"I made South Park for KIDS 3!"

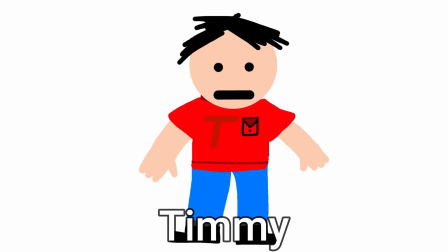(0:00)
This is Timmy.
Timmy!
No, not that Timmy, just a kid named Timmy, and his mind has been corrupted by the vile images of South Park.
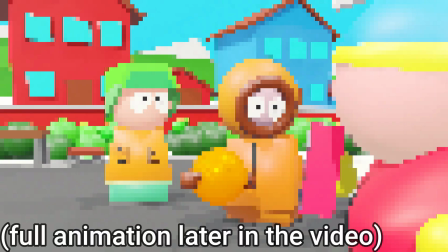(0:07)
Poor Timmy's childhood has been destroyed, and we can't let this happen to anyone else. Once again,
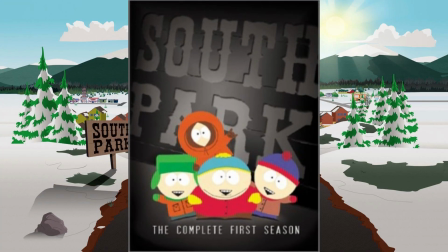(0:12)
I am here to save the kids by removing all of the good parts from South Park so that we are just left with something that the feeble-minded imbeciles like Timmy can consume without having their little world shattered.
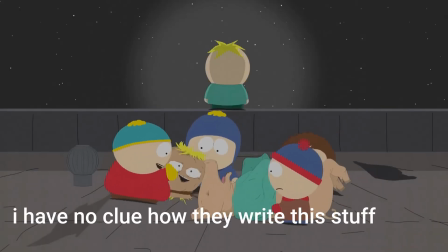(0:21)
We will start with the script because that is a good place to start. It's also kind of the only place to start.
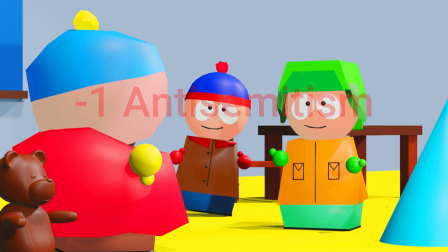(0:26)
So far in this series, I have done 3 things. Defeated Cartman's hatred for the Jewish people, his hatred for African Americans, and his hatred for the poor.
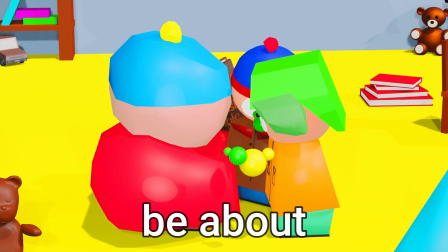(0:33)
Now I need to make him not hate his friends. So that is what the script will be about. Speaking of Cartman, everyone said he looked a bit cursed last time.
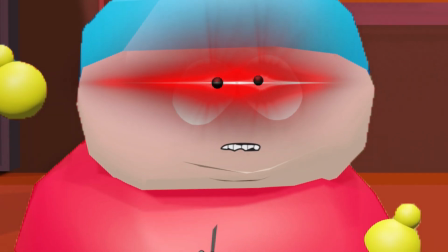(0:40)
As much as I would love to tell them I don't care, they do kind of have a point. So I deconstructed his body and subdivided his face to make it look silky smooth.
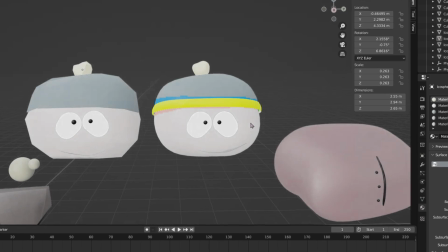(0:48)
I also added the yellow band around the bottom of his hat that luckily no one seemed to notice was missing. This is what my new Cartman looks like.
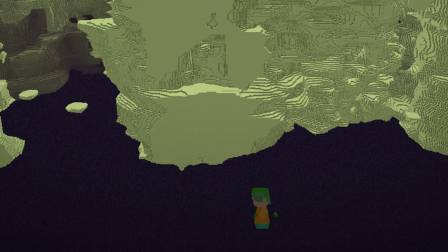(0:54)
A big improvement. But I can't just have the boys in a void. They need to be somewhere.
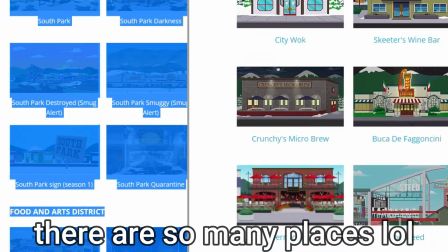(0:58)
I narrowed the potential locations down to 2, and couldn't be bothered to choose, so I decided to make both.
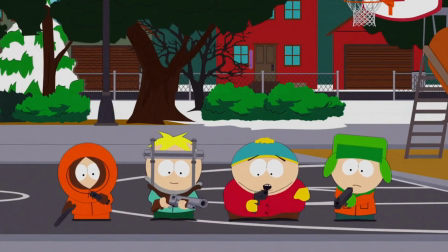(1:03)
It's a good day for Timmy. The first set was the basketball court, which seems to be the replacement for the old schoolyard.
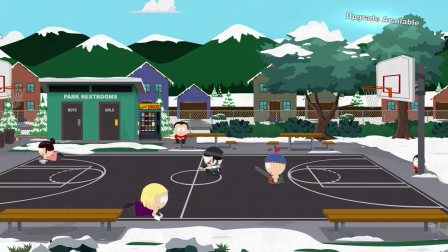(1:08)
To get an idea of what it should look like, I went into the South Park game, the Stick of Truth, and walked around.
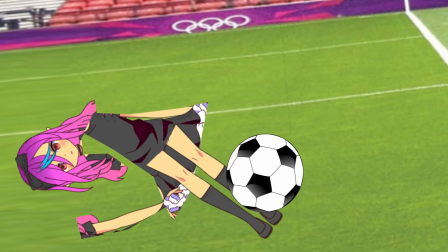(1:15)
I lack skill in almost every aspect of life, and modelling things in Blender is no exception.
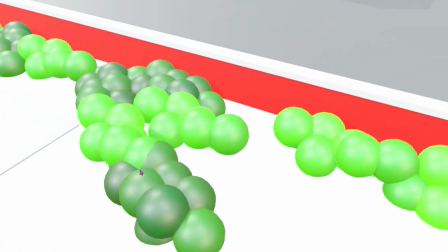(1:20)
Everything here is just simple shapes and nothing to get excited about. I do like these bushes though. It is just enough detail to make it look visually appealing without distracting the viewer.
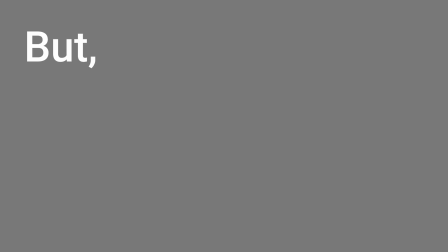(1:28)
The other location was Cartman's bedroom, but I realised something. This is the layout in the game.
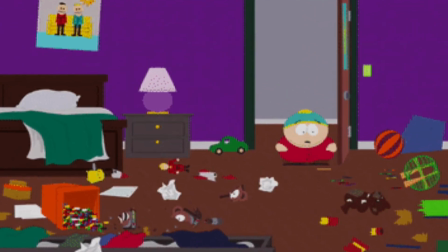(1:33)
The bed is opposite the door. In the show, however, it is just next to the door. Also, his bedside table refuses to stay in the same place throughout the show.
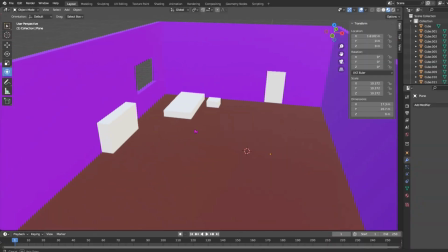(1:40)
So I decided to ignore all of that and make it up. This is what it looked like after 20 minutes, and then this is what it looked like with all of the furniture done.
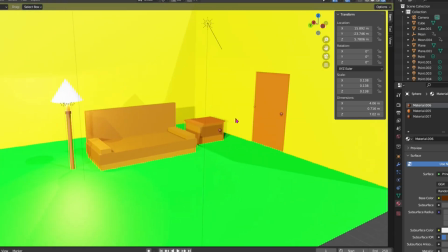(1:48)
Look at all this detail, I put a lot of work into this. Oh yeah, there was also a third set which was Cartman's living room, but I only used it for one shot, so who cares.
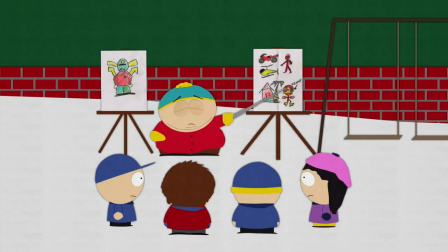(1:55)
This story revolves around the Mega Man action figures that were heavily featured in the episode entitled Damien from 1997.
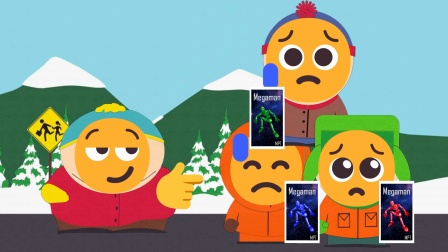(2:01)
Cartman was forcing everyone else to buy him the Mega Man figures, so I'm going to have him buy one for each of the boys.
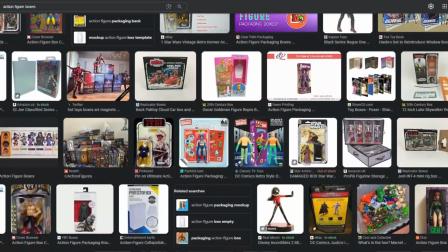(2:06)
That means I have to model the Mega Man figures, but I can start with the boxes. This is a cube, but I want it to look cool.
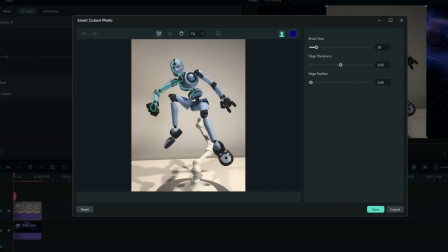(2:12)
So, I took a picture of one of these Sticky Bones figures, got rid of the background, put a space background behind it, and then changed its colour.
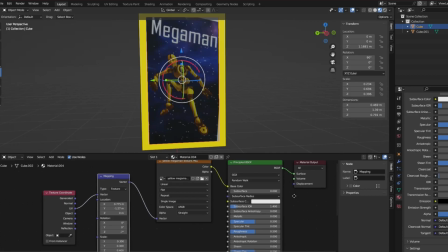(2:19)
Now I could use that as a texture on the box. I'm going to just pretend that I know what any of these texture nodes mean.
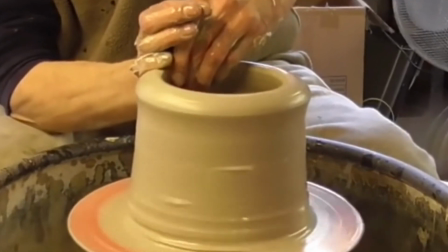(2:24)
This is like a foreign language to me. Now, to model the Mega Man figures. First, I went online and searched CG Trader.
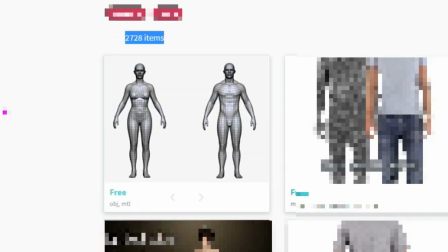(2:29)
Then, I searched Human Model. Then, I stole the first model I saw. Yeah, I'm not modelling a whole character just for kids South Park.
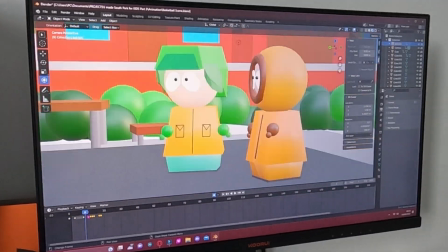(2:35)
Timmy might be special, but I'm not doing that for him. And with that, it is time to start animating. Apart from, it's not, because I need to get their voices.
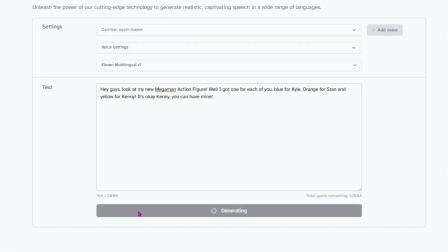(2:42)
I used my custom AI voices as usual, but this time I also downloaded the sound of Kenny crying.
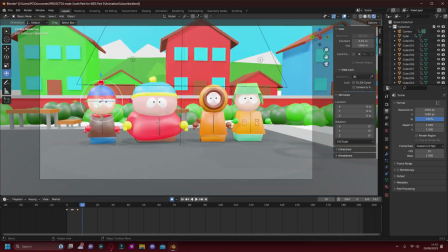(2:48)
You will see why I needed this later in the video. This is what all of their voices sound like.
Hey, subscribe to this channel or else you're very silly.
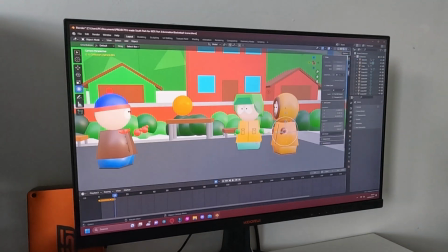(2:54)
Yeah, I think I agree with them. You should do that. Animating the first scene went swimmingly. There was nothing I hadn't done before.
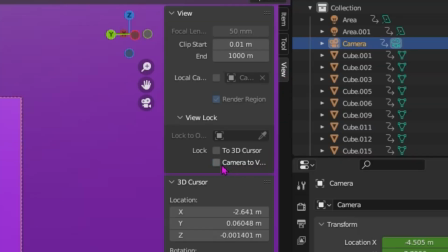(3:00)
It was made even easier by this neat trick I found where you can set your camera position to match your orbit.
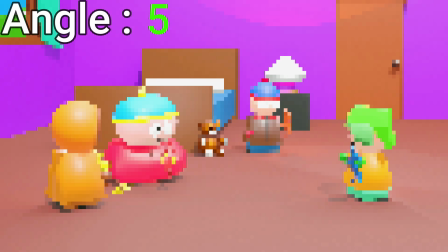(3:04)
It makes getting different camera angles so much easier. But then I got to the part where they play with the Mega Man figures.
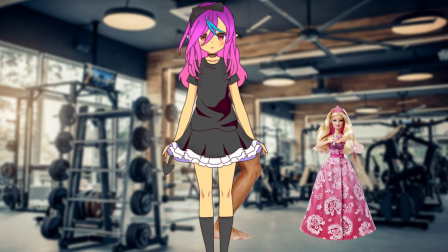(3:10)
As I am just so manly, I have no idea what it is like to play with dolls. I do understand that my profile picture makes me look like I might though.
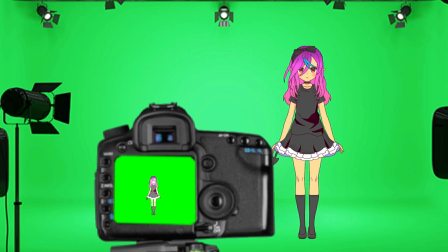(3:17)
So I filmed some reference.
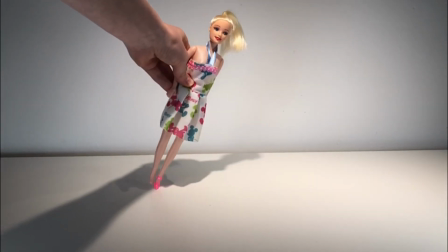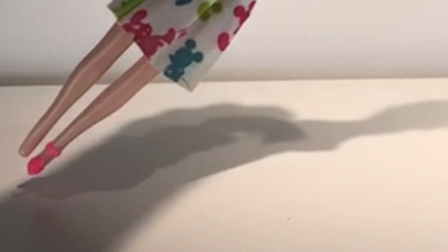(3:25)
Just don't ask where the yellow shoe went, I have no idea. I quite like how Stan is sitting in this shot.
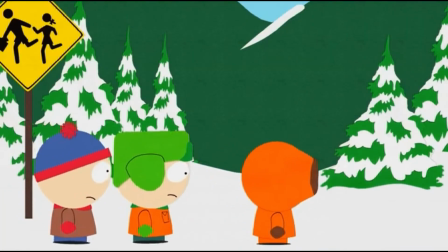(3:29)
The proportions are definitely off, but South Park characters are already so messed up that just about anything will work.
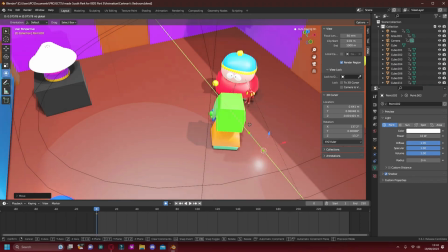(3:35)
Adding rim lights to follow your characters is a great way to make them pop out from the background. It only took a few minutes to incorporate into this whole animation, and it makes a massive difference.
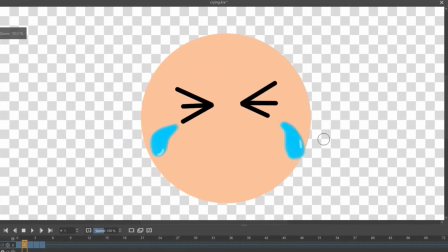(3:43)
I opened up Critter and animated this stupid crying face for Kenny. It looks exactly how I would imagine a child crying.
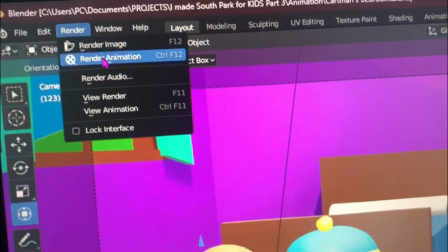(3:48)
Not that I imagine that often. I also had to animate their mouths. First, I sync up the different mouth shapes to the audio.
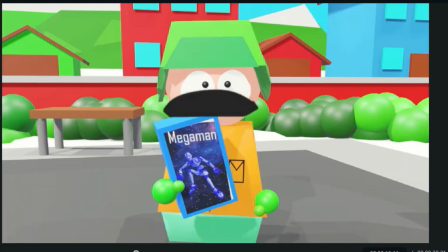(3:54)
Then, I do a bit of this, and it looks like that. And then I do a bit of masking, and I get the final result.
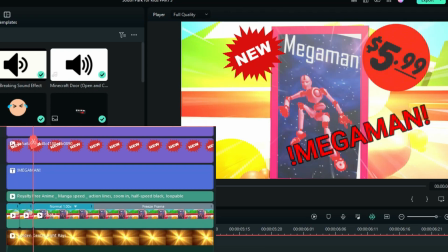(4:00)
Just do that for every shot, and it is done. Final touches like this overlay and some color correction, and it is ready to be shown to little Timmy.
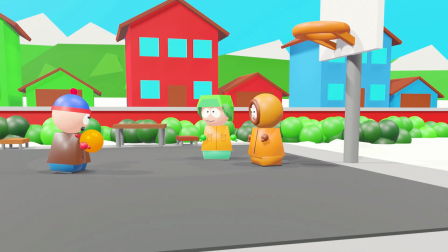(4:06) Here, Kenny.